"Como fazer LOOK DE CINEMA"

Olá, meu nome é Dival, eu sou professor do curso de edição de vídeo da Estúdio Online e hoje eu vou mostrar para vocês como aplicar um look de cinema nos seus vídeos. Me acompanhe.
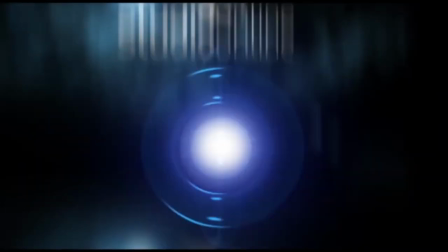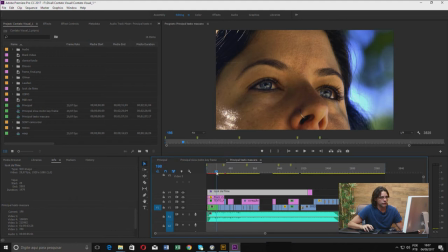(0:17)
Aqui eu tenho um projeto já iniciado de um dos filmes produzidos em uma das turmas do nosso curso de edição de vídeo. E essa aqui, ó, aqui já está com o ajuste de cor aplicado. Então eu vou ocultar esse track que é onde está o ajuste.
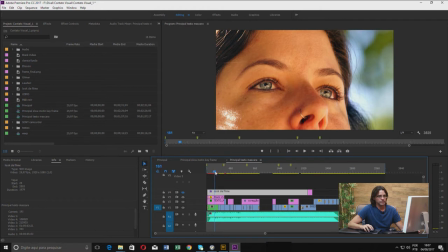(0:35)
essa é a cor original captada então ficou muito bonito
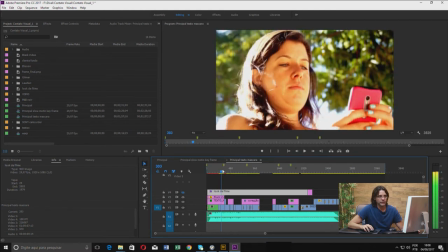(0:41)
mas não tem muito a ver com a pegada que a gente pretendia desse filme porque
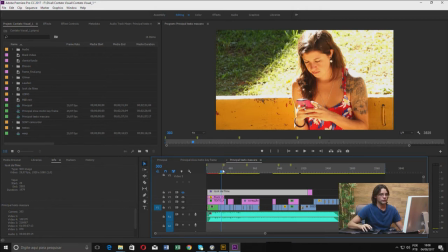(0:47)
é um filme que conta uma história um pouco preocupante é um filme de reflexão é um mundo onde as pessoas não se comunicam mais diretamente olho no olho
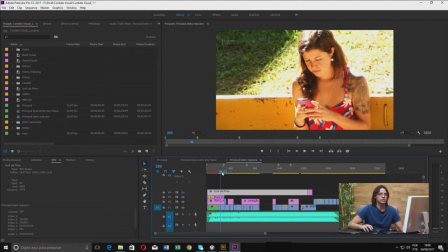(0:58)
se comunicam exclusivamente por mensagens de celular Então a gente queria dar um visual mais pesado, uma coisa um pouco depressiva talvez, então a gente pensou num visual mais para azul e aí ficou com esse look.
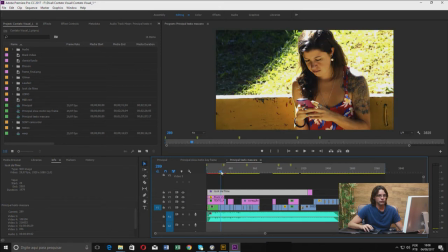(1:17)
Um pouco mais escuro e mais puxado para azul.
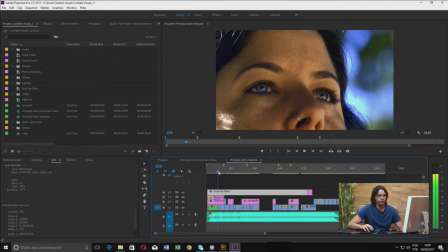(1:22)
é um look muito bonito acentuou algumas coisas como a cor do céu e a cor dos olhos da atriz
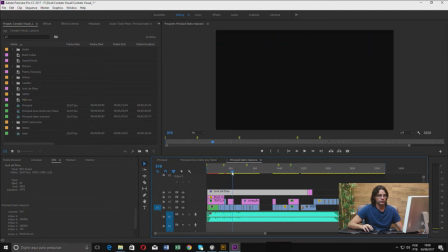(1:30)
ficou mais fechado como a gente queria menos iluminado, mais frio e acabou servindo bem a narrativa então vou mostrar
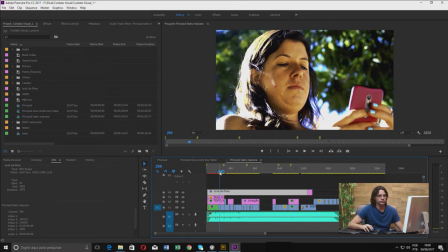(1:38)
aqui como a gente fez esse efeito então eu vou ocultar a camada onde está
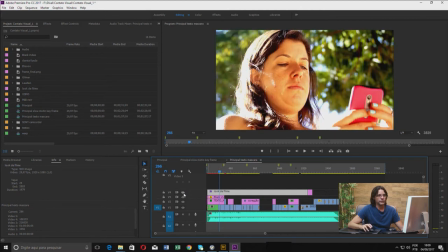(1:43)
o efeito que é a V4 e vou recriar novamente vou fazer o que foi feito aqui para criar isso vou deixar esse aqui sem uso eu vou ter que usar mais um track então vou ter que criar
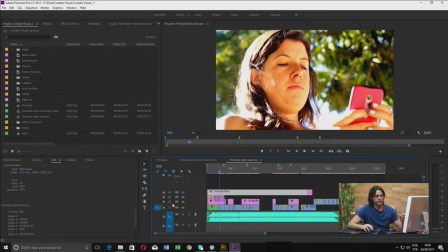(2:01)
mais um track aqui porque os quatro tracks aqui já estão utilizados eu vou criar uma
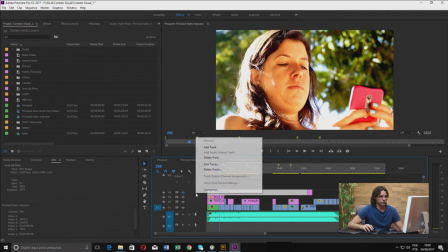(2:05)
camada de ajuste para colocar em cima dessa então o botão direito aqui add track aí
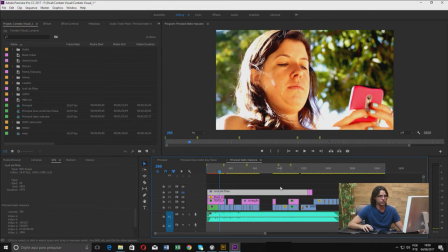(2:11)
veio o track v5 e aqui que eu vou colocar a camada de ajuste aonde eu vou colocar o efeito Por que eu vou usar uma camada de ajuste? Porque uma camada de ajuste, você aplica um só efeito que é aplicado em vários clipes Eu não preciso ficar copiando,
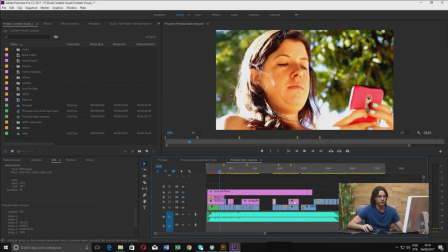(2:28)
aplicando os efeitos clip a clip Aí copiando, eu aplico apenas na camada de ajuste, que fica num track separado acima E todos os clipes abaixo dessa camada de ajuste vão sofrer o mesmo efeito E eu posso regular aqui a largura e a posição da camada de ajuste de
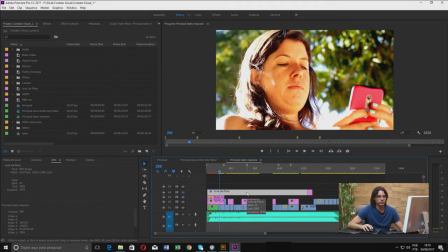(2:47)
forma que ele afete apenas os clipes que eu quero afetar. Para criar essa camada de ajuste, eu venho aqui no projeto, New Item, Adjustment Layer, e vou criar uma camada de ajuste com as mesmas configurações do filme,
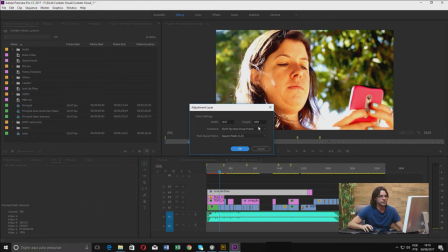(3:05)
que é Full HD 1920x1080 e 27.97 frames por segundo. e square pixel
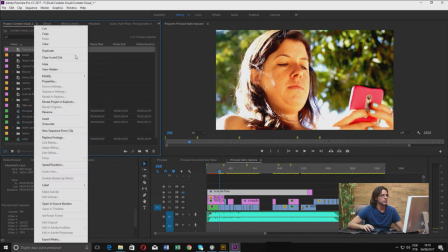(3:16)
tá aqui, adjustment layer que eu vou renomear para
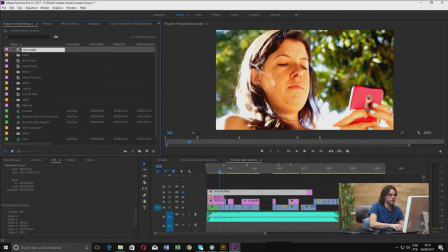(3:25)
look azulado lumetri o anterior que eu já tinha criado eu coloquei o nome de look de filme que tá desativado muito bem,
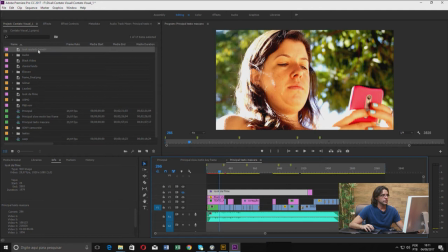(3:40)
então aqui look azulado lumetri esse efeito que eu usei é esse aqui Lumetri Color, SL Blue, Day for Night
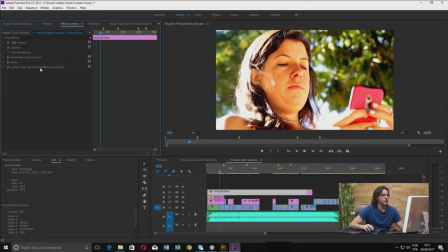(3:53)
Universal Então eu vou copiar Eu vou procurar Eu posso copiar daqui pra lá Mas eu vou fazer como se eu não tivesse este de base Então eu vou procurar no Effects Esse look aqui